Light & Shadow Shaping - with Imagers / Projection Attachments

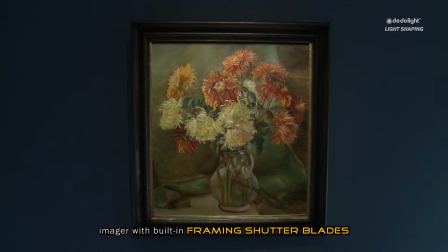255s
The edges of the shadow shapes can be softened by defocusing the projection lens. Sometimes you may want to create totally unnoticeable effects, and then it may prove that defocusing the projection lens
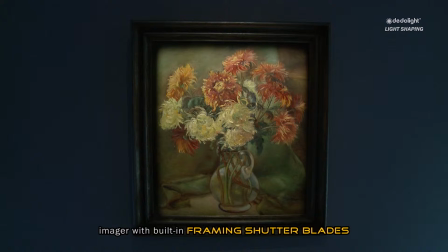274s
still leaves an effect that is noticeable more than you want. One of my friends, called Julio Marcat, the director of photography who shot films like Home Alone, told me that he also shot a lot of music videos. And in these music videos he loved to make what he calls eyes. When we talked about this he mentioned that the effect, as it was known from old Russian films,
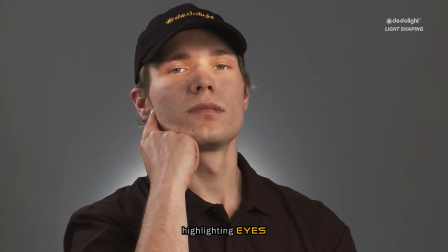305s
highlighting the eye portion of a face to give a particular dramatic effect. This needs to be a floating, hardly noticeable effect, but it can still be very impressive.
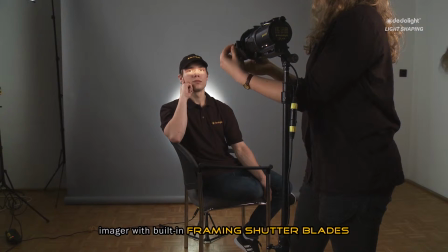321s
I tried to perform this with our imager, and even when defocusing the projection lens, I could not achieve this.
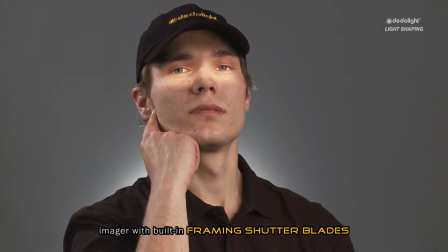331s
I attempted to reach this by the use of any of the diffusion gels that I knew, 23 different kinds of them. It couldn't be done. Furthermore, I tried to achieve this with all of my camera filters and still it didn't work until I finally got the idea that what I want here and what is needed has nothing to do with diffusion,
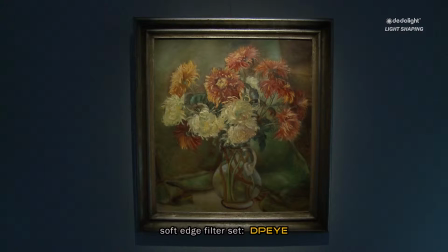356s
but something very special that I called a soft-edge effect, simply softening the edges of the shadow without causing much diffusion at all. It took us a long time to create three special soft-edge filters
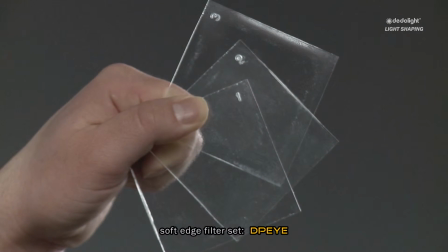375s
which had the original name called Julio's Eyes.
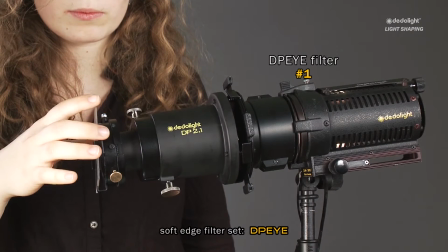380s
This is a wonderful tool that can be used with filter number one, two or three or any combination of them,
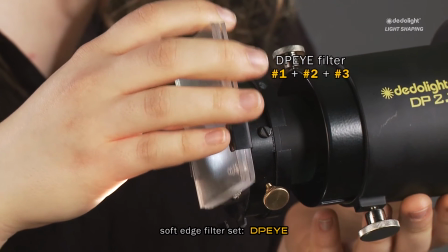387s
and in conjunction with the right choice of focal length projection lens,
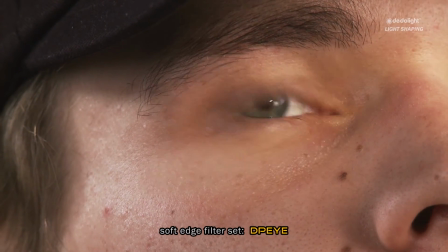393s
many unnoticeable highlights and effects can be created where nobody will see what you've done.
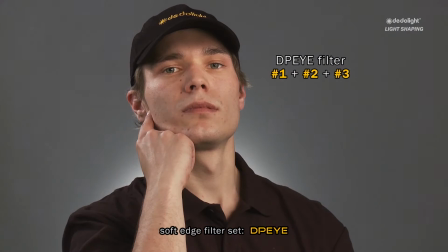402s
Most people won't even notice that there is any effect but it's still extremely functional so that you can only make people see it when you put your hand in front of the light and make the effect disappear.
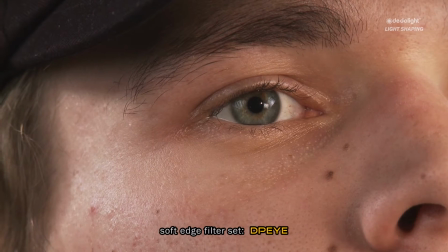416s
This is not only a good solution if you want to create this eye highlight effect but it also functions for any kind of effect that you want to place on a product or anything that doesn't move. If you want to do it in such a way that nobody will be able to tell what you've done but it still works and it's very impressive.
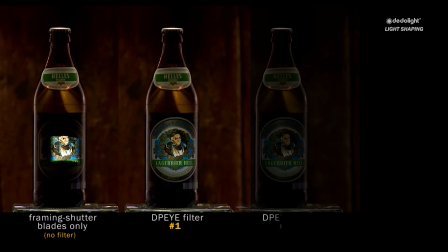439s
Think for example of a label on a bottle that with this effect will be much more noticeable.
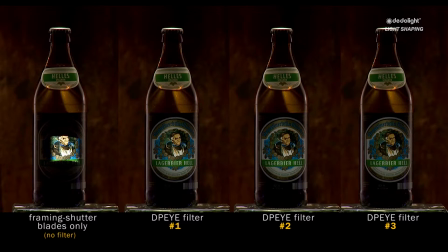446s
It will make itself more prominent in the way that you light it with the eye filters creating this kind of an effect. There are hundreds of other applications where this could be very useful. It may very well be worthwhile to play with it and make it part of your creative work.
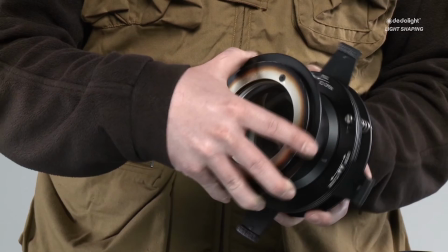469s
Other versions of our images, projection attachments,
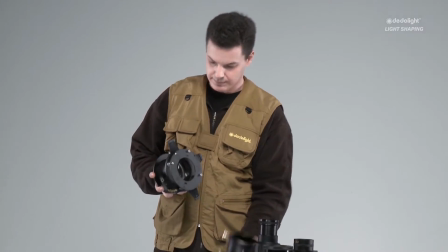473s
are dedicated or come with interchangeable modules
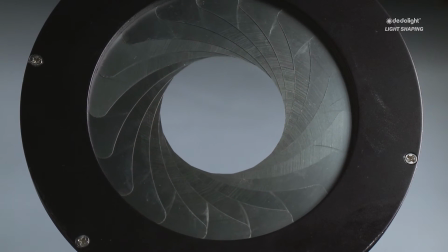478s
for the projection of gobos or using irises or projecting background effect filters.
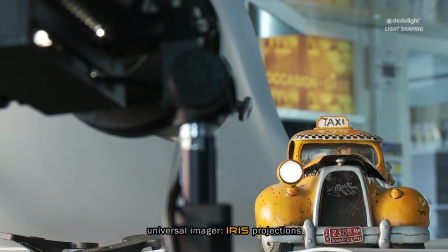486s
Here are some of the effects that you can create with an iris or